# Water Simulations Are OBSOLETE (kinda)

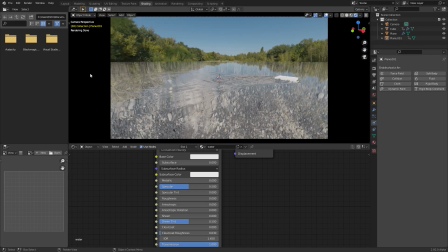Okay, good start. How else can we blend it in? Well, if we make everything darker, it's going to be a little harder to see what's going on.
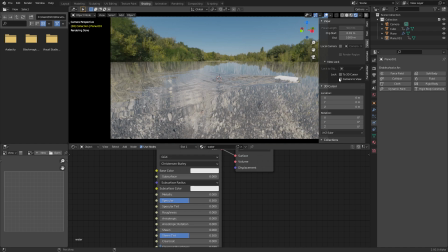And also if we change the view angle, let's do that first. So view, camera view, and this is also going to fix this horizon issue. You just kind of want to, you don't want to go too far, but you want to place the camera just so that the horizon kind of clips these trees just like that. And that's going to make it a steeper angle. So it's going to be harder to see the transition line. Okay, what was I saying?
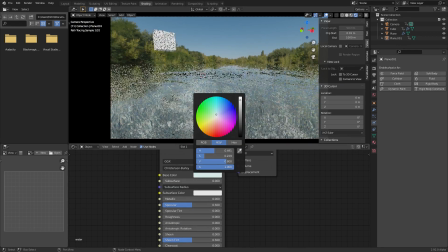You can make the water darker. And it will also look more like water. So you make a tiny bit blue or green or whatever kind of water.
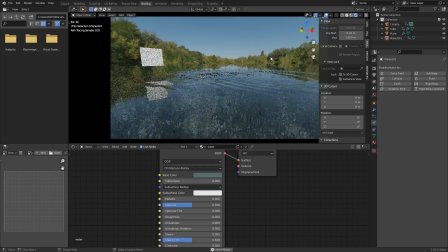We're also going to darken it a bit. And this is what's going to make it really look like the water surface.
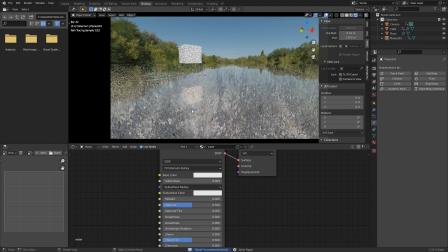By the way, if, you know, you had the water like this, and you're like, oh, I want it to be darker, and you happen to increase metallic, that will also kind of do it.
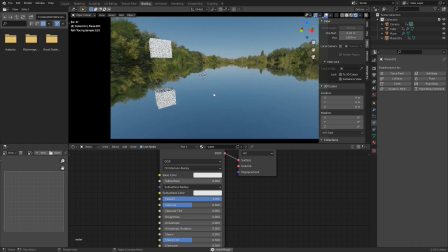But it will also introduce a lot of weirdness to it. If this is what you want, perfect. Although I do kind of want to see through it a tiny bit, because I think that's valuable.
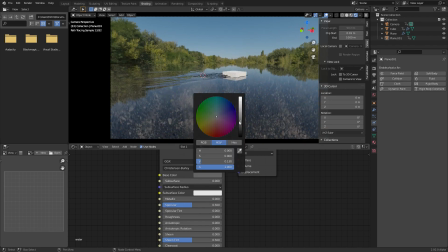Maybe there is something to, you know, I'm just going to darken it, but maybe there is something to making a tiny bit metallic. Technically, in terms of materials, this is 100% incorrect. But you know, whatever looks good, right?
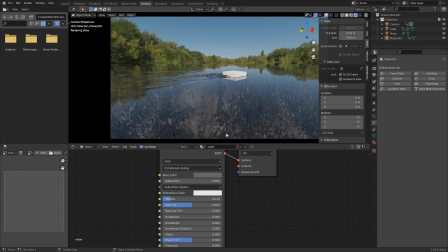Nobody's coming into the scene and being like, Oh, the physics is wrong, we you need to redo it. Yeah, no, no, nobody's.
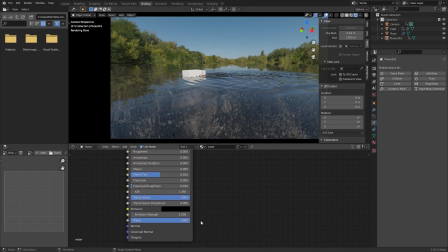Well, maybe somebody's doing that. Maybe if you work for somebody. Other things, a water, it has an IOR index of refraction of 1.333. That's just a fact. You can look it up. It's how much light bends around it. 1.45, the default value, is better for glass and stuff like that.
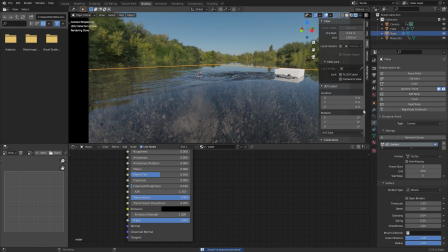Other stuff, what are we talking about? The waves, they kind of look choppy.
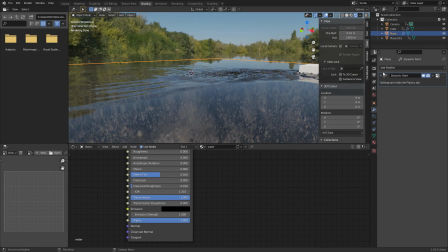Again, you can either up the resolution here or another trick, and this is kind of a weird one. Because the dynamic paint, which again is being simulated,
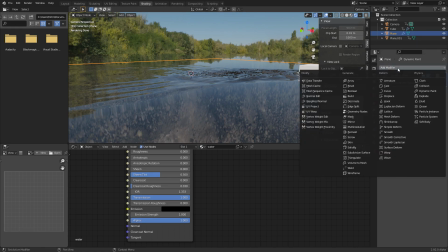we can kind of think of it as a modifier, we can put a modifier after it, something like smooth, or maybe even a subsurf.
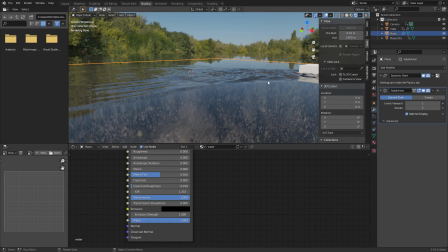This is going to add extra geometry and make it look hella smooth, but also make it hella laggy.
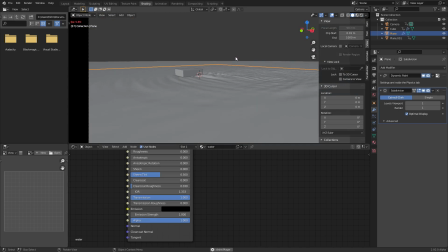Let's see if it can play in real time. Almost, almost, but not quite. But point is, if you have time to cache it and all this, this is fine.
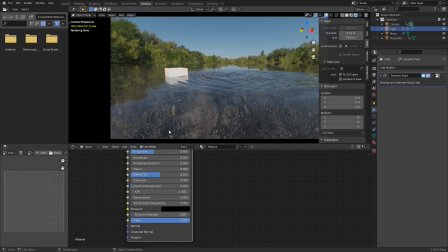So I'm going to add in a subsurf. For the cube, I'm going to make it a glowing cube, because that's kind of what I promised. So whatever, will deliver a mission. You make it a red or whatever color and you make the strength crazy like 50 or maybe even 500.
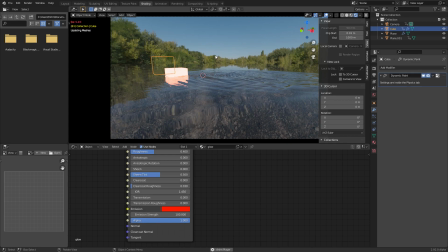No, 500 is definitely too much. Maybe a hundred. Um, this is what's going to give it that nice, uh, glowing and it works with the reflection and everything.
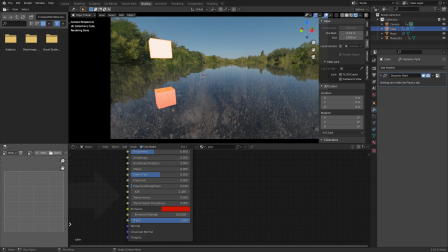Cause it cycles. Um, what else can we do here? I want to, Oh, I don't know what I ate yesterday, but it is wreaking havoc.
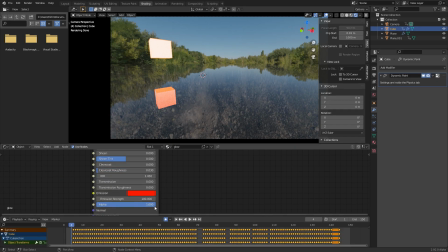I went over to the dollar tree. Why the dollar tree? Uh, because all the the snacks, they're our dollar. That's why. And I picked up all these marshmallows and teddy bears and I ravaged this weekend. It was crazy. But now I'm starting to feel the, you know, the not, not the side effects, but the consequences, right?
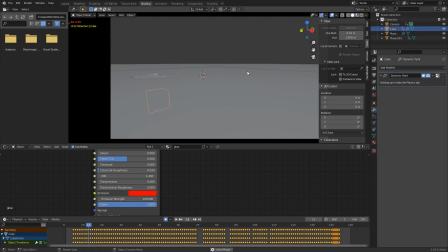You got to live with your actions. I guess it's better than a hangover or something like that. What are we talking about?
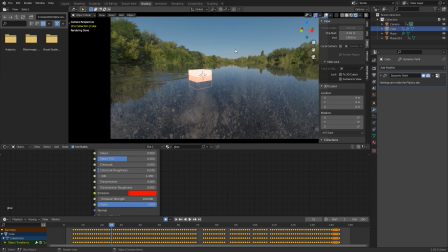We have renders and stuff like that. Okay, yeah, looks good. Looks good. Final things as we've done the simulating, we've done the thing. How do we hide the horizon line?
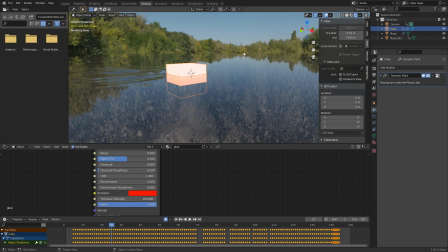That's kind of an important point because As you can see, we've kind of done this camera trickery that it almost looks like this is the water of a pond or something, and the trees are reflecting, even though we know it's just kind of like a train track, right? We need to hide it because it's a bit sharp.
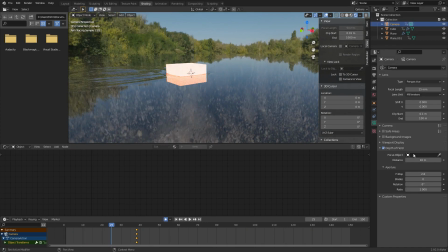To do that, we're just going to blur it out. How are we going to blur it out? With depth of field, of course, right? Enable depth of field, we're going to focus on the cube, and we're going to have an f-stop of a low number. I guess very low because our scene scale is kind of fucked, right? So something like 0.2.
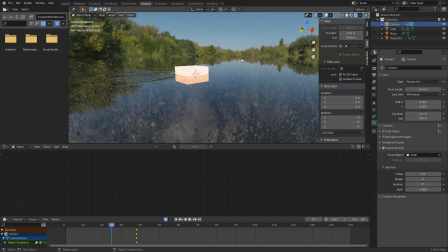Yeah, this is where it starts blurring. And you're going to see that kind of hides the edge a tiny bit. You can even do a bit of modeling in the distance, and that's going to work, but whatever.
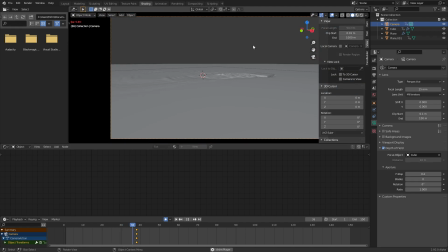Do whatever works. Another thing, the camera doesn't seem to be moving with the cube.
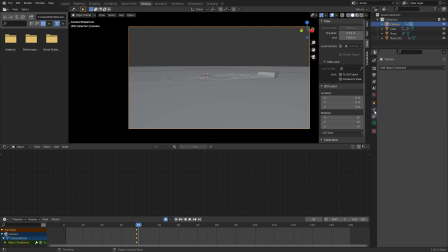That's not cool. We wanted to kind of follow it because that's what happened in the original render. Here's how I did it. I just enabled damp track to the cube, so now it's going to be following the cube on Z-. This is usually when you're like, oh, which one do I click? Almost always Z- pro tip.
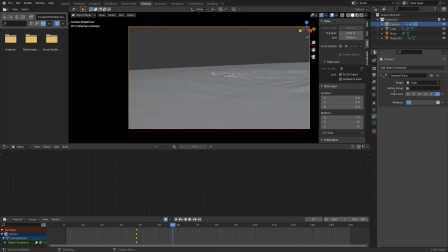although now it's going to center the cube which is a bit much so I'm just going to set down the influence again what this means is now we're going to be following the cube but only with like you know 25% oomph kind of like the cameraman's like yeah I'll kind of try but I don't I really don't give a shit either so it's going to be following it but not too much and that's going to give it a more natural look
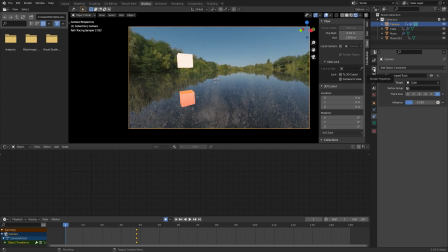what else what else compositing maybe I mean really at this point we've talked about the simulating and stuff like that I guess I should mention how you should would cache it right?
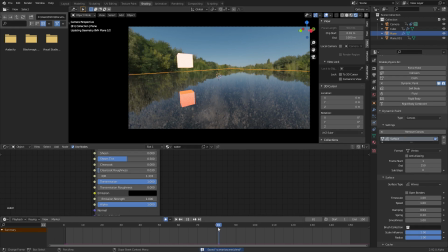So once you're happy with your dynamic paint stuff, and you don't want to calculate it on the fly, because if you skip to a random frame, dynamic paint's not going to be working, you need all the frames leading up to it, because you need to know the waves that existed before, so you can do superposition and all that, right?
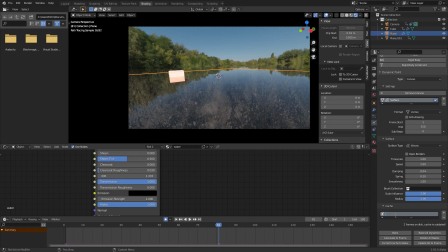To cache it, you just go to cache, you, you know, you name your cache, and then you cache it. I think by default, it's set to 250 frames, which is a bit much, but whatever. I mean, it won't take that long, I can tell you a bit of the story about, I don't know, I wasn't really prepared for this scenario.
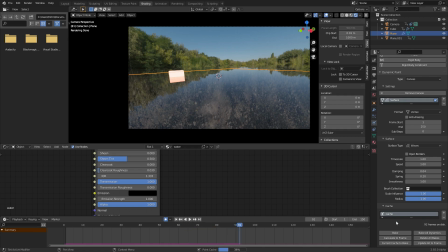I'll tell you the story about me trying to record this tutorial. So I think I mentioned, or maybe not, because it's a blur at this point. I legitimately did 60-something takes of this tutorial. I don't know what's wrong with me. And I keep telling to myself, you know what? Nobody cares. Just talk. Just fucking teach the information.
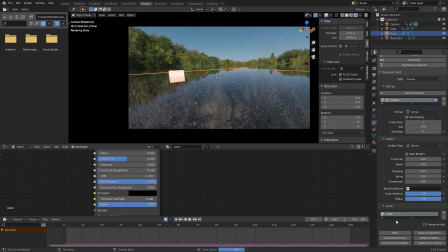You're a natural-born talent anyways. Just talk. But I get so fixed on the, well, it's over.
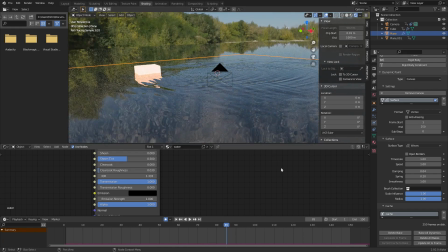There we go. I hope you enjoyed the story. So now everything's a cached, which means if we hop to any random frame, waves are already going to be there in the correct spot.
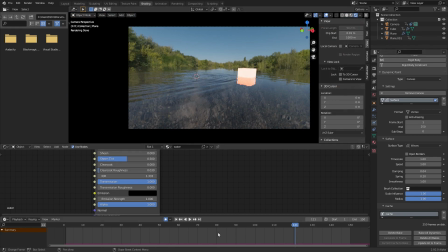Okay, maybe we'll finish that story later. But now that you have this cache, you can see there's this purple line down here looks sick. How do we make the render look sick? Well, a couple things in gamma, you want to make it, you know, a number that makes it look better. I like a bit of intensity, you can also mess with the exposure, and then also enable motion blur.
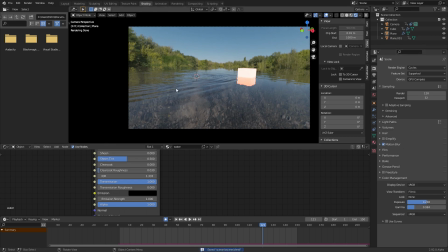Why not? Okay, so let's see what a render looks like of uh i guess this frame doesn't really matter
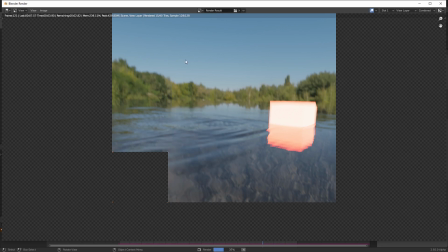um ideally you would render all this as a video yeah that motion blur is really selling it
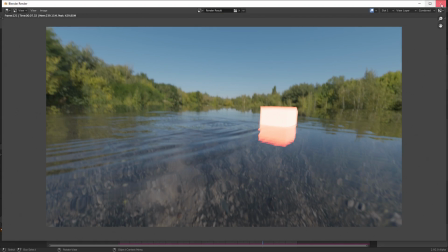it's kind of like we have a camera above the water and it's tracking it um for compositing i
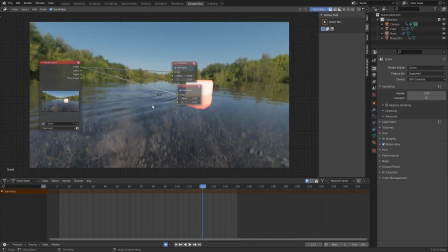didn't do too much i think i just added a glare uh because i think i wanted to really emphasize that glow for some reason uh to do this i just enabled glare i did the image to the glare which you know lets us see the glare fog glow mixed to one this makes
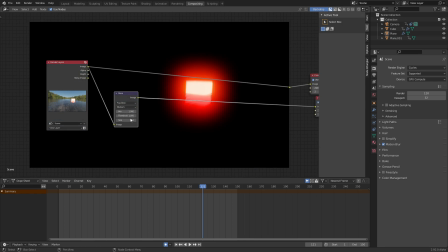it so we only see the glow and then we can composite it later is the idea and then to kind of just incorporate it you mix how do you mix you mixed with addition so make sure this set to add because you always want to add in light effects that's just like the
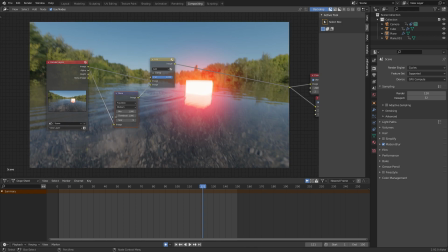way it's linear right is the point maybe mess around with the size maybe maybe I was wrong about the size of it or maybe not the reason I do it this way by the way is again we isolate the glow, and then when we mix it back, now we have a nice little slider that lets us control it. And I know, yeah, technically you could do this directly from here, but whatever.
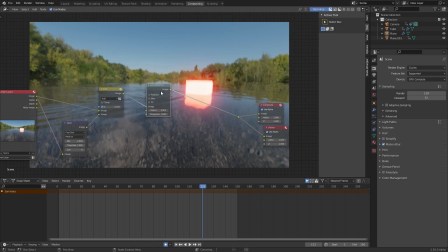So I added in a bit of glare, and then I always, you know, add in my trademarked lens distortion at the end, just a tiny bit, so everything kind of curves and is chromatically aberrated together,
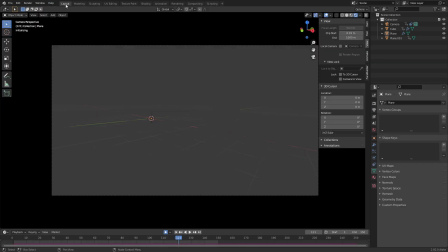right? I think in some sense, that was the kind of the whole composition.
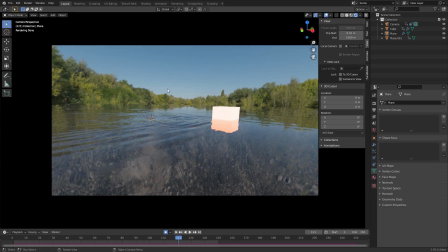There might have been one or to other details. But what are the takeaways? What did we learn? We learned that, you know, if you have an HDR and you make something kind of look like it's going to the horizon, you can blend it in. And especially if it's reflective, the trees are reflecting down here, it looks real.
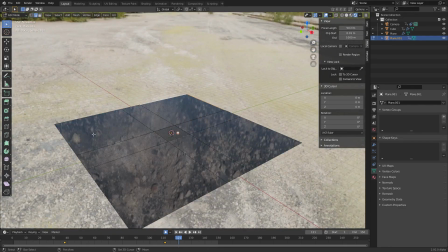I mean, if you wanted it to look even better, by the way, we'd want to scale this to go closer to infinity, you know, do what you can do.
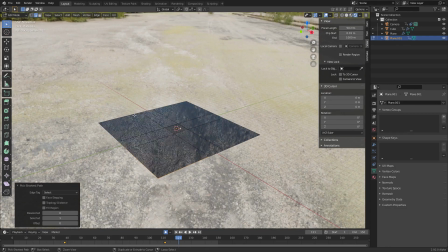Actually, let me use that control selection. No, I want to I want it to go along the path that I want blender.
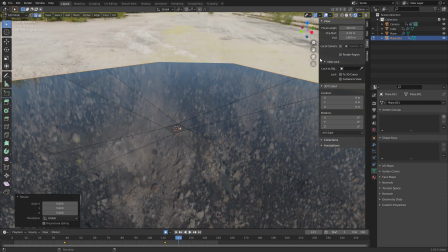You take this and you scale it up like five times, That will make it just a tiny bit more accurate so the reflections line up a bit more.
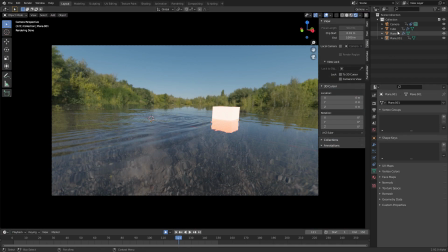Don't worry about it. And also the view distance. I guess you need to up. I am getting lost in the weeds here.
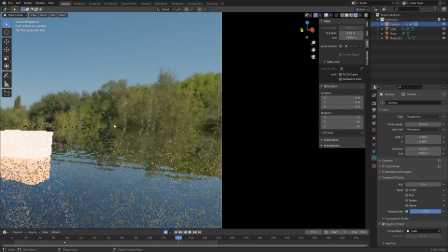But whatever. This will just make it so the reflections are in the right place. Because if you see before, it's going to be kind of subtle.
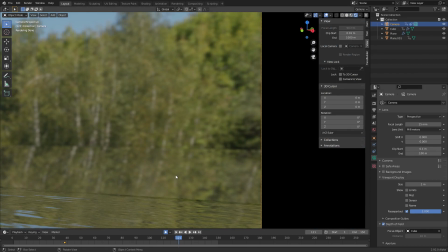You can see the reflections are not, you know, they're a bit shifted. And that's because it's rendering 100 meters into the plane and then it just kind of gives up. You want it to go further.